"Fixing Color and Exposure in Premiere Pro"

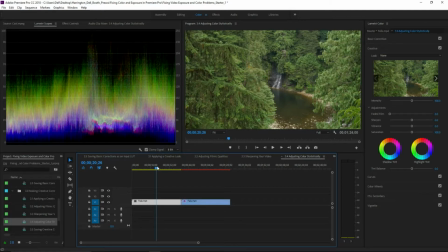[16:57]
We're actually up in Vancouver here for this. Beautiful part of the country, but it doesn't have that feeling that I want it to. If you look at the second shot, this is how my mind's eye saw it.
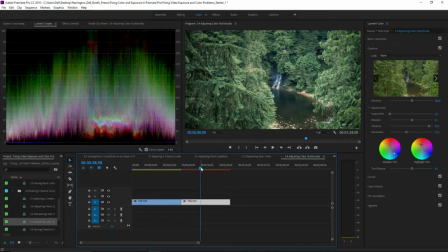[17:10]
Nice bluish greens and really that cool sort of deep dark forest. When I was a kid, my dad used to tell me stories about the Wendigo and all these great feelings, and it just felt mysterious to me.
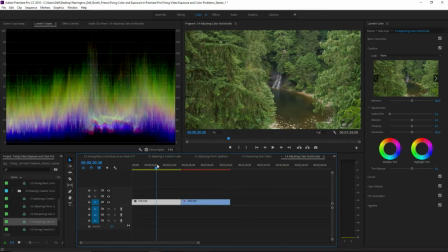[17:25]
This just looks like kind of like boring Christmas trees dying on a lot. So I want to pull that in a little bit. So there's a lot we can do. If you open up the project on the folder, and Paul, can you help them get open?
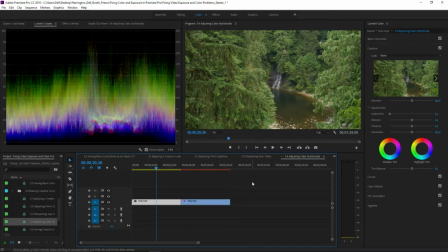[17:38]
You guys can follow along. So here's what we're going to do. We're going to start and do that same little push-pull up here under basic correction. Let's go ahead and bring up the whites, but bring down the highlights.
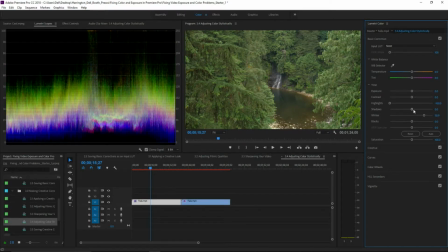[17:54]
Let's go ahead and lift the shadows, but crush the blacks. And now, with a little bit more contrast even, we start to get really nice, dark, rich shadows that feel pretty good.
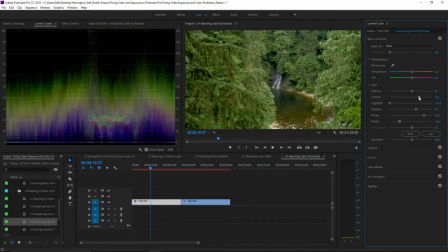[18:11]
Next, I want to make some targeted adjustments. So, classic recipe, whites up, highlights down, blacks down, shadows up. So, it's a simple game. Now, let's go into the creative section and put a little sharpening,
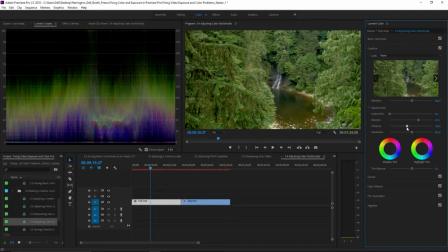[18:29]
and we're going to actually tone down the vibrance a little bit. That's going to go ahead and sort of pull out some of that oversaturated yellow. So a negative value in vibrance is helpful.
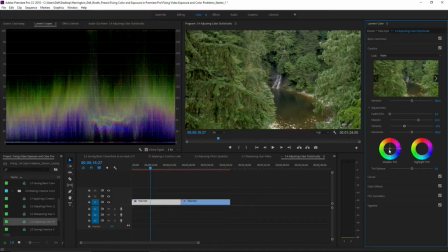[18:44]
And if you look here under shadow tint, you could even start to roll a little bit of blues into your shadows there. And it will start to introduce that blue into those deep, dark shadows. You just grab the little crosshair and pull it towards the color you want.
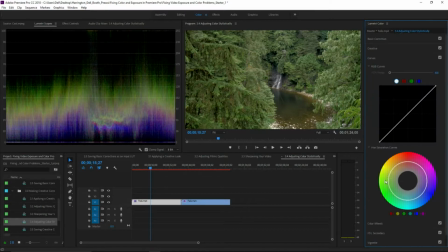[19:03]
Now, go to the curve section and take a look at your greens and blues. You can play with how those values come to life. A little more blue and bring it out.
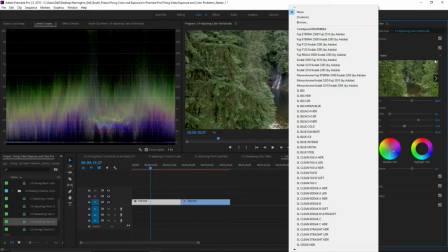[19:19]
Then, under your creative section, find some of these great film stocks. In fact, in this case, I think I'm going to go with some of the cooler ones here. We got some great choices. Let's try blue steel.
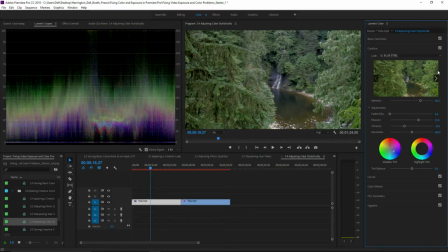[19:34]
That looks pretty good. And we can just try out other options here.
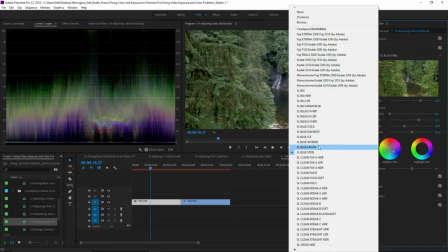[19:41]
And we'll do blue moon. That looks good.
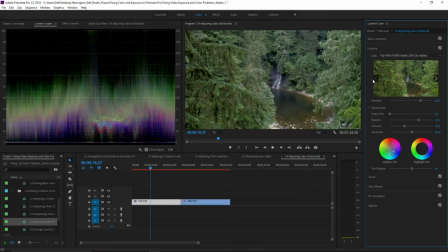[19:44]
So you can use any of these digital film stocks for your clip to change how it feels. And when you apply those lookup tables, it really does a nice job of bringing the footage to life.
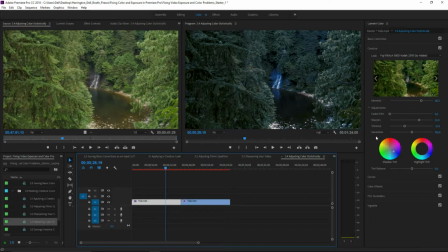[19:58]
So as you work, you can dial that in and then just adjust the intensity of the slider until the film look gives you the results that you want.
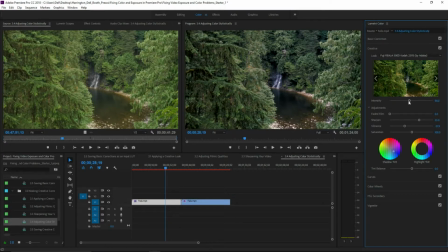[20:11]
But this gives you the ability to turn digital video into digital film. And the key there is contrast ratio and getting the right type of curve in the shadows and highlights. Doesn't that take on a whole different feeling there? It just also ups the production value.
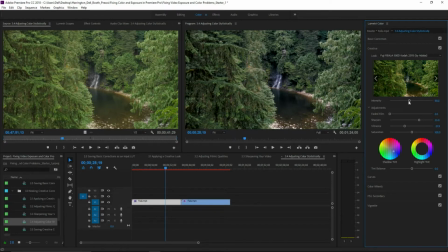[20:29]
Okay? All right, let's do another shot from the beginning here. We'll go down to section 4, and you can open up
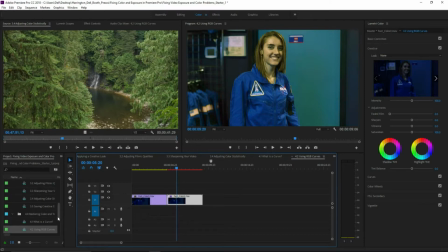[20:42]
4.2. We've got some pretty nasty color cast here, and we're gonna fix it.
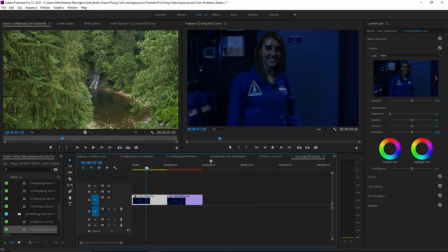[20:48]
So this was shot under terrible lighting. I don't think I've seen a person look this bad in a while, okay? It's not her, it's the camera operator. So let's see if we can't recover some of this. So here's what we do.